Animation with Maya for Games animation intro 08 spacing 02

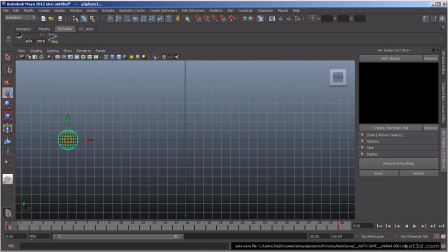250s
I went ahead and did that, and I dragged the command to my shelf so I would have it.
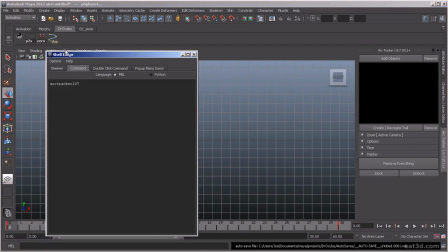259s
It also comes with an icon for it.
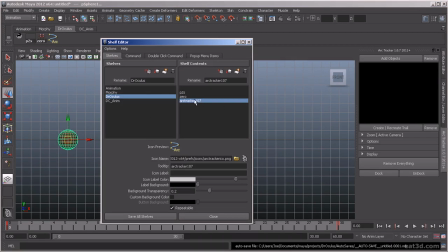265s
That's a PNG file. So when you add this, come to icon name and click on this little folder icon,
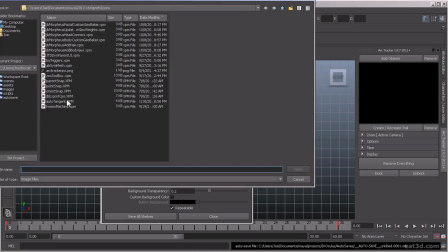272s
and it'll pop up the location of where your icons are. So when you open up the zip file,
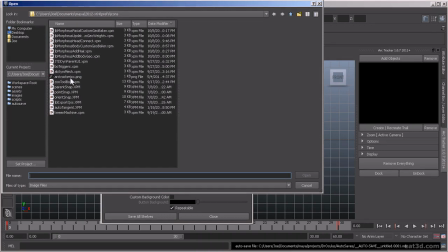284s
copy the Arc Tracker ico.png and paste it in this path. Your user path documents Maya 2012. That's what you're using, prefs icons. And then once it's in here,
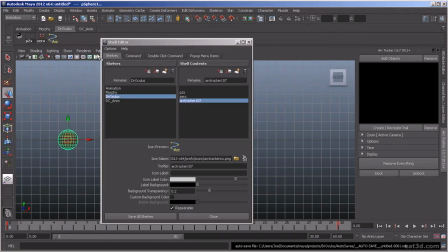297s
open this folder back up, select the icon, and then you'll have it on your shelf, and then hit Save All Shelves.
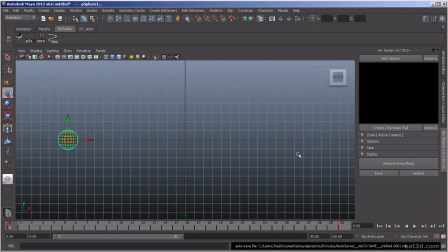306s
So then you click it and it pops up that window, and you can choose to dock it or undock it, whatever you feel works for you. So now what you do is we're going to add this object to our list, and we're going to create the trail. And here you can see these little indicators.
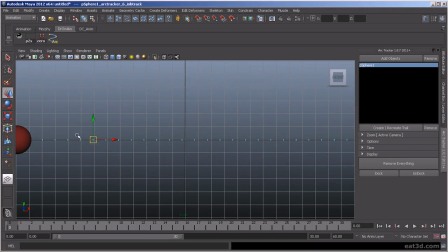Basically, for every frame, it drops one of these indicators at wherever the origin is of this object. The origin is at the center, so wherever the center hits on,
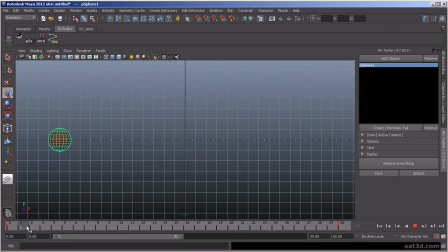342s
the position of the center of the object is on each frame, it drops this little locator. And so what spacing is, it's the distance from one frame to the next that your object is traveling.
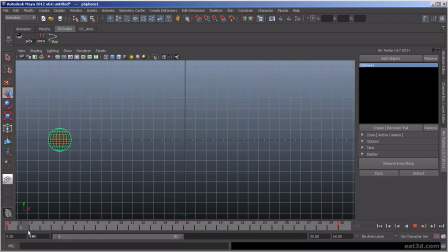357s
And basically you wrap that all up overall, the entire sequence or scene file, and that's your spacing for the scene for that object. So if we modify this a little bit,
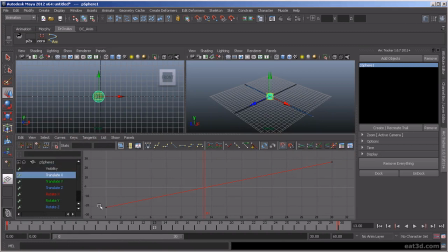377s
let's just go into the graph editor on the Translate X, and we're going to add some flat tangents. So what's going to happen here is now as the sphere moves along,
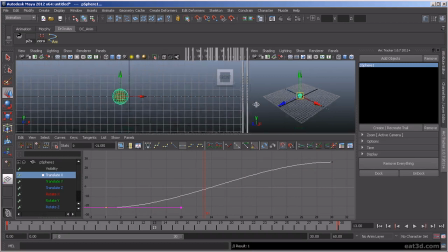393s
you can see here that we're going to make that a little smaller since we're using the front window here. When I update this tracking bar,
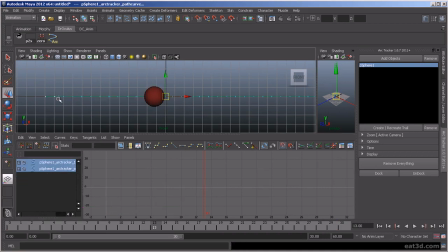406s
you'll see as it starts to move on, these little indicators are going to be grouped really close together, meaning really small spacing. And then as it moves on, they're going to get wider apart, and then as it comes to an end, the spacing is going to get tighter and tighter.
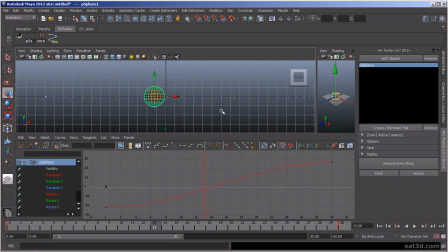421s
So let's recreate the trail, and then you can see the example of what I was just describing. Here we have,
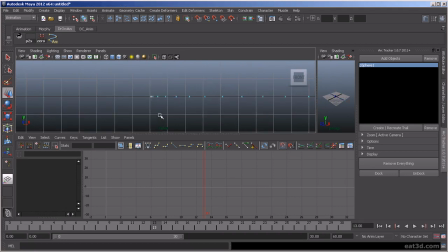435s
the little indicators really tight together for these particular frames. So it starts to move slowly.
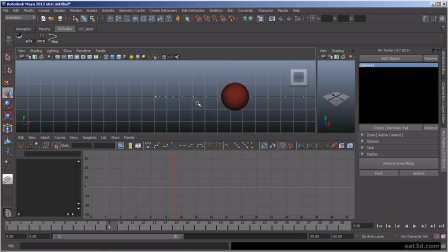451s
As it picks up speed, the spacing gets wider. So the farther the spacing is, the wider the spacing is, the faster an object's going to move. The tighter the spacing is, the slower it's going to move.
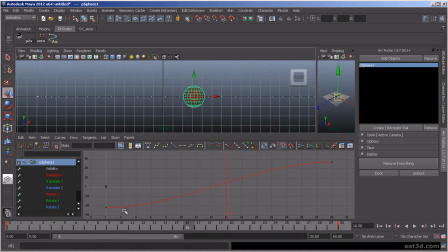468s
So, and you can see the representation of the curve here as it travels along X. The flatter the curve, the less change, the tighter the spacing.
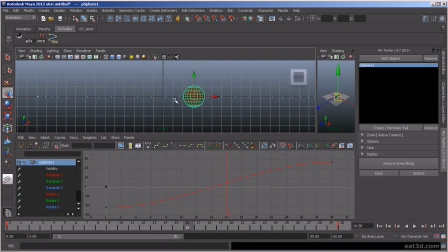480s
The steeper the curve, the bigger the change in position, so the bigger the spacing is.